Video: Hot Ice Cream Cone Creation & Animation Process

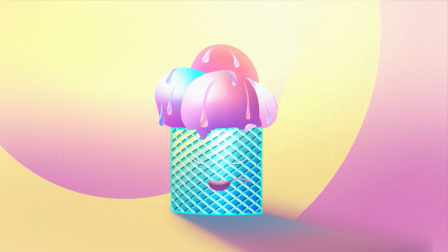0:00 In this video I'll show you how I created and animated this crazy ice cream cone, slurping its own melting ice.
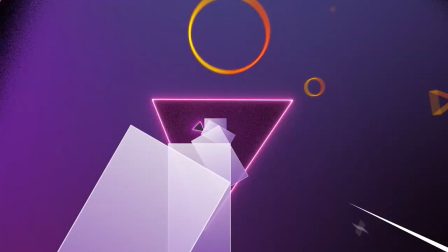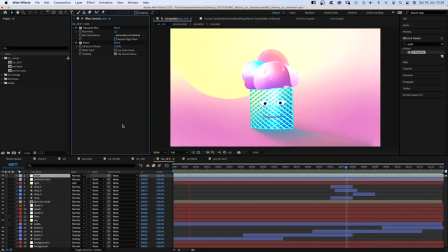0:12 Hi guys, my name is Manuel. I promised I wasn't drunk when I came up with the idea. Maybe a little dehydrated from the heat here at the moment though. Alright, let's jump right in. There are three main elements, which are the cone, the melting ice cream and the background.
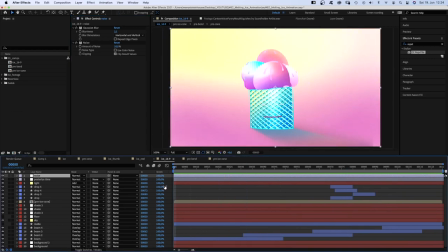0:31 So, let's start with creating the cone. We create a new comp.
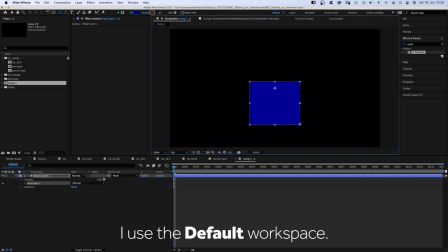0:36 Use the rectangle tool to create this simple square shape. Stroke width 8 pixels.
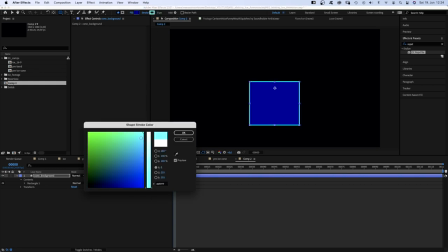0:44 Color, some kind of… fresh mint. We use a linear gradient as fill.
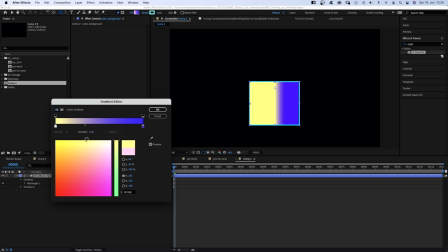0:50 The colors… A nice yellow. A second color… A blue.
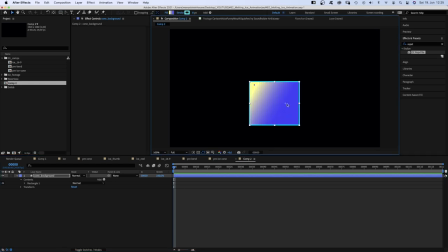0:57 We switch to the selection tool and change the direction of the gradient. Having in mind, the light comes from the top left corner. We duplicate the solid and add Venetian blinds. Transition completion 65%, direction 50 degrees, width 30.
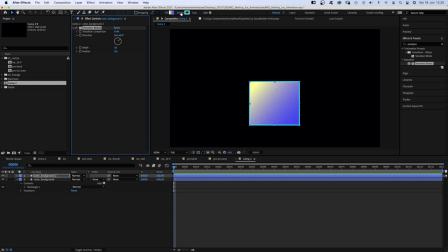1:19 No stroke. The fill a single colour, which is a dark blue. We duplicate the solid again. Set the direction to 130 degrees.
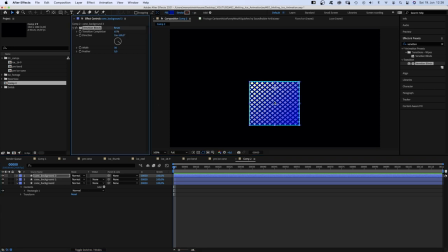1:37 And now we got this typical ice cream cone pattern. We choose a brighter colour this time.
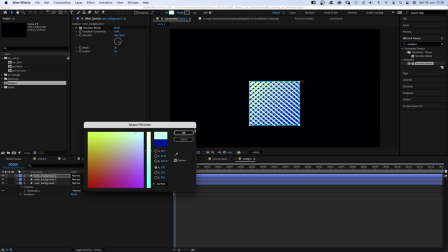1:44 A bright mint maybe. We duplicate it again.
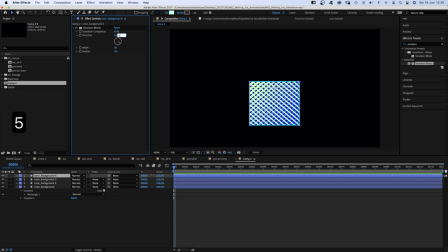1:49 I guess you already can see where this is going. Change the direction. I've used 4 layers with venetian blinds altogether. together, two going in each direction.
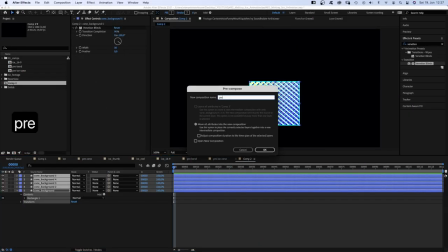2:03 Then I pre-composed the ice cream cone to be able to add some roundness and depth to the shape.
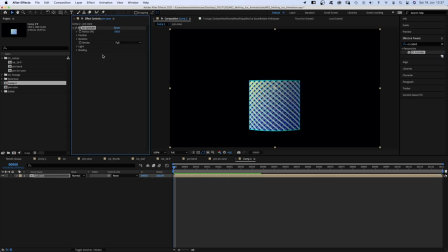2:09 Using CC Cylinder, I slightly reduced the radius and adjusted the light settings. Changed the light height and the direction. To get this really nice light streak here.
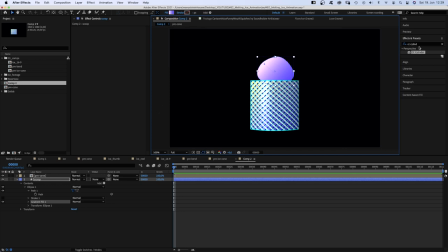2:26 The scoops are simple round shapes with gradient fills. For some texture, I love to add noise. Quite a bit. Alright, to add more detail, I added a layer style. In this case, bevel and emboss. And adjusted some settings.
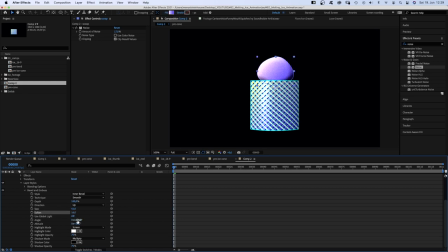2:46 Increased the size, softened it, changed the angle and the altitude. And of course, the shadow and highlight colours.
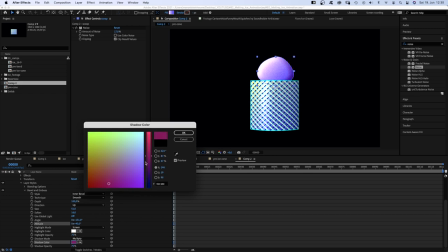2:56 The scoop colours kind of contrast the cone colours, but they still are related and don't fall apart completely.
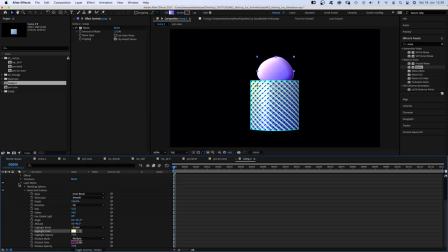3:03 Which I think is important. The drops are done the same way.
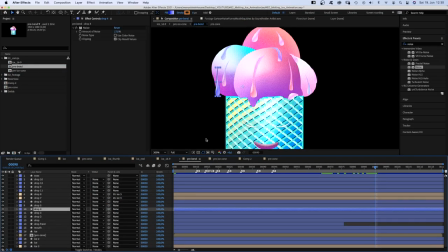3:09 It's simple path shapes.
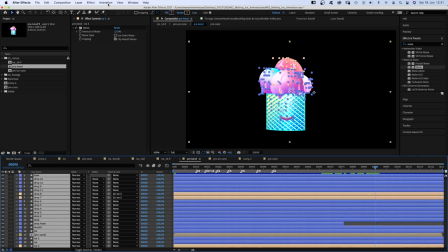3:15 After creating all the scoops, drops, I pre-compose the comp again. To be able to bend the whole thing all together.
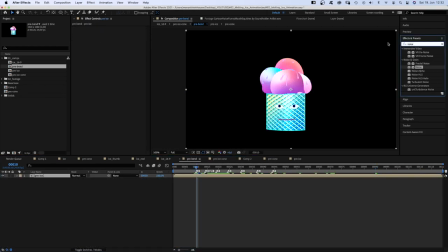3:26 Therefore I added ccbendit. You need to set the start point below, the end point above and you want to take care that nothing is cut off.
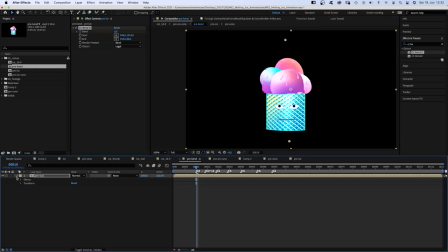3:39 Then you simply set a keyframe for bend and then bend it over to the right side. Then it swings back, of course. Not as far though. So, that's minus 8.
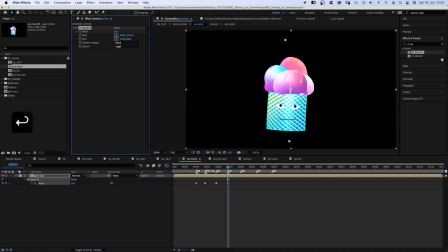3:55 Back and forth, slowing down even more. 6. Slowly coming to a standstill. Minus 3. Then 1. And finally 0 again.
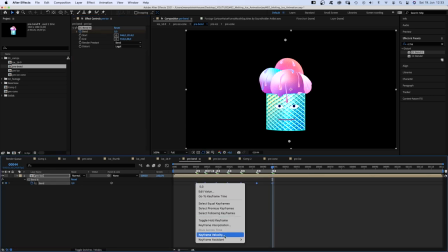4:11 Then we add easy ease in to all keyframes.
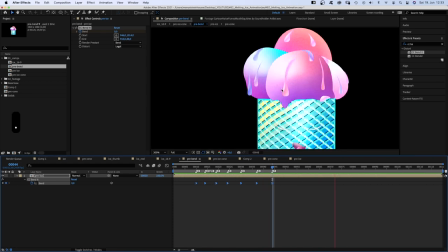4:16 You're probably wondering, yes, the ice cream is moving separately. I added some secondary motion. And how did I do that? Let's go back into the precomp.
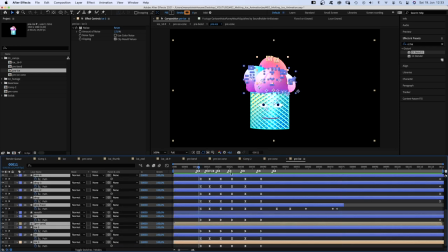4:27 Here are all the keyframes. I added markers, where the bend keyframes in the main comp are.
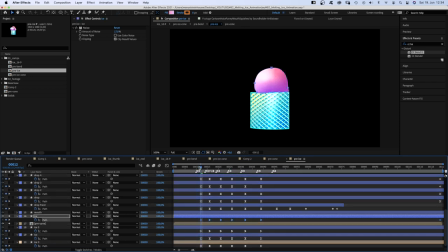4:33 And offset by two frames, I animated all the path shapes. Let's check it out here.
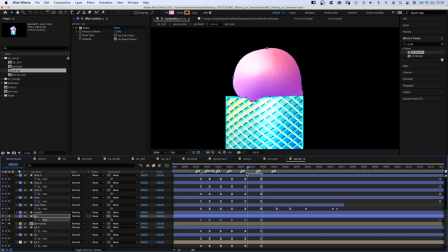4:38 So this is the final frame, the end state. And before that, it just moves along.
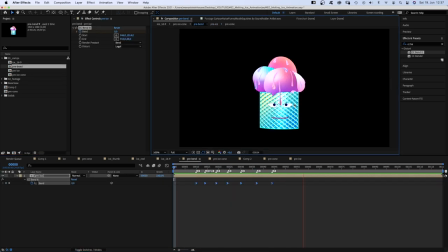4:44 Let me know in the comments below if you like more animation process videos like this one.
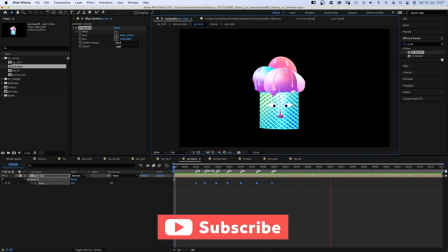4:49 Of course, I'd appreciate it if you'd leave a like. It helps the channel a lot. Thanks very much guys!
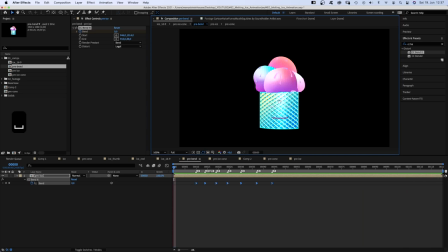4:56 Alright. Let's take a look at the eyes. So… Eyes.
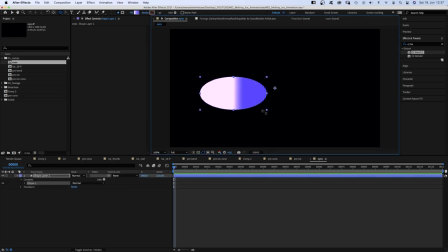5:02 I quickly show you how I did that. It's basically an ellipse shape with a white fill. No stroke. Then I converted the shape into a BC path and got rid of the round corners. Left and right. To make it look more like an eye.
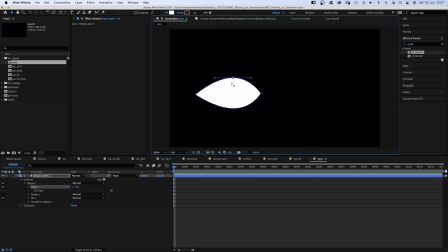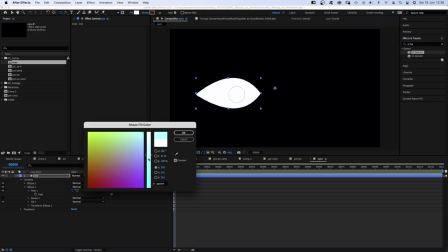5:29 Then, I added a second shape, round shape this time. Color dark blue, which is the pupil of the eye.
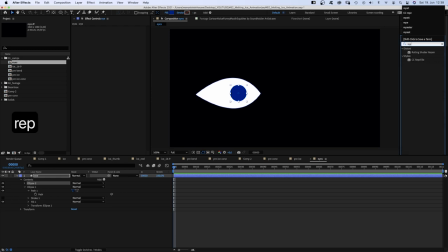5:39 And to actually copy it or duplicate it, I added CC Rabbit Tile. Expanded it to the right.
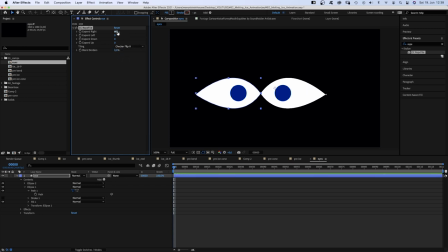5:46 And the tiling is checker flip H. Anyways, the problem is, the distance is like far too narrow between the eyes. So, what I came up with is that a little quick and dirty solution
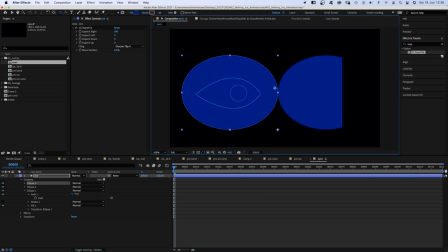5:59 is simply adding another shape and making it transparent.
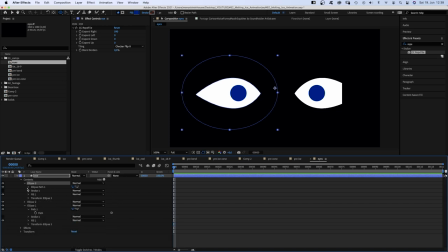6:07 So you can control the distance between the two eyes by reducing or increasing the size of the shape. You have to adjust the expand property, but that's it. And now, it's easy to animate the pupil, following the drop moving downwards.
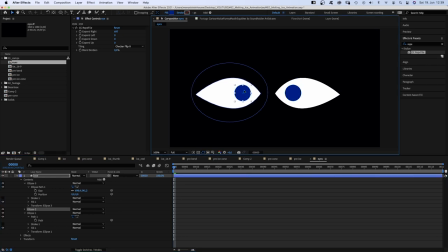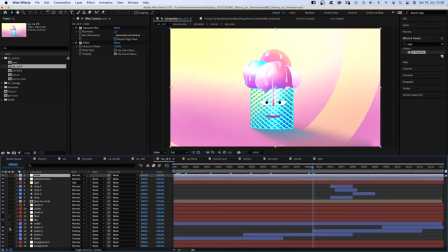6:31 So the background basically consists of some gradients. Then there are the light rays.
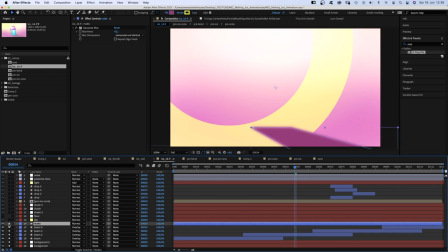6:38 And there's a matte layer, which actually cuts out the shade. Which is here. I've added set matte effects to the light rays and chose the matte layer for the light rays to spare the shade.
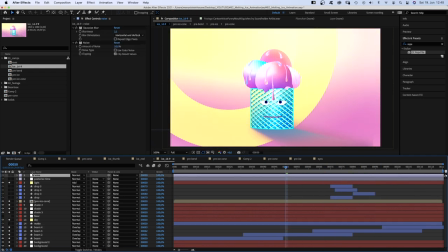6:58 And on top, I've added a tiny bit of gaussian blur and some extra noise. Like 20%. And I've added posterized time and reduced the frame rate to 12 frames per second to give it more like a handmade feel. And the drops around the mouth are simple small paths I animated with a few keyframes.
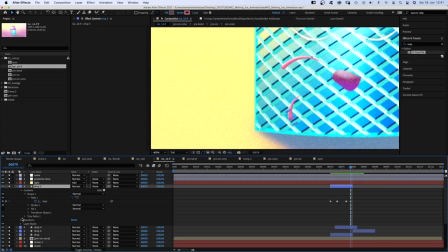7:17 So that's basically it. I hope there's some stuff you find useful for your next animation.
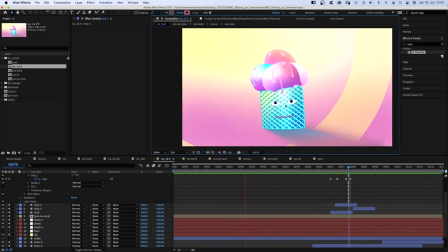7:22 Is there stuff you would have done differently? I'm curious. Let me know in the comments below. On the left side, I've added some videos you might like.
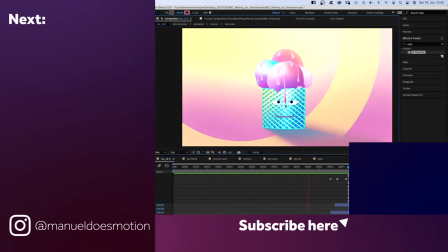7:30 Subscribe to my channel on the right side and ring the bell to get notified when my next video is coming out. Thanks so much for watching, guys. I really appreciate it. See you in the next video. Bye!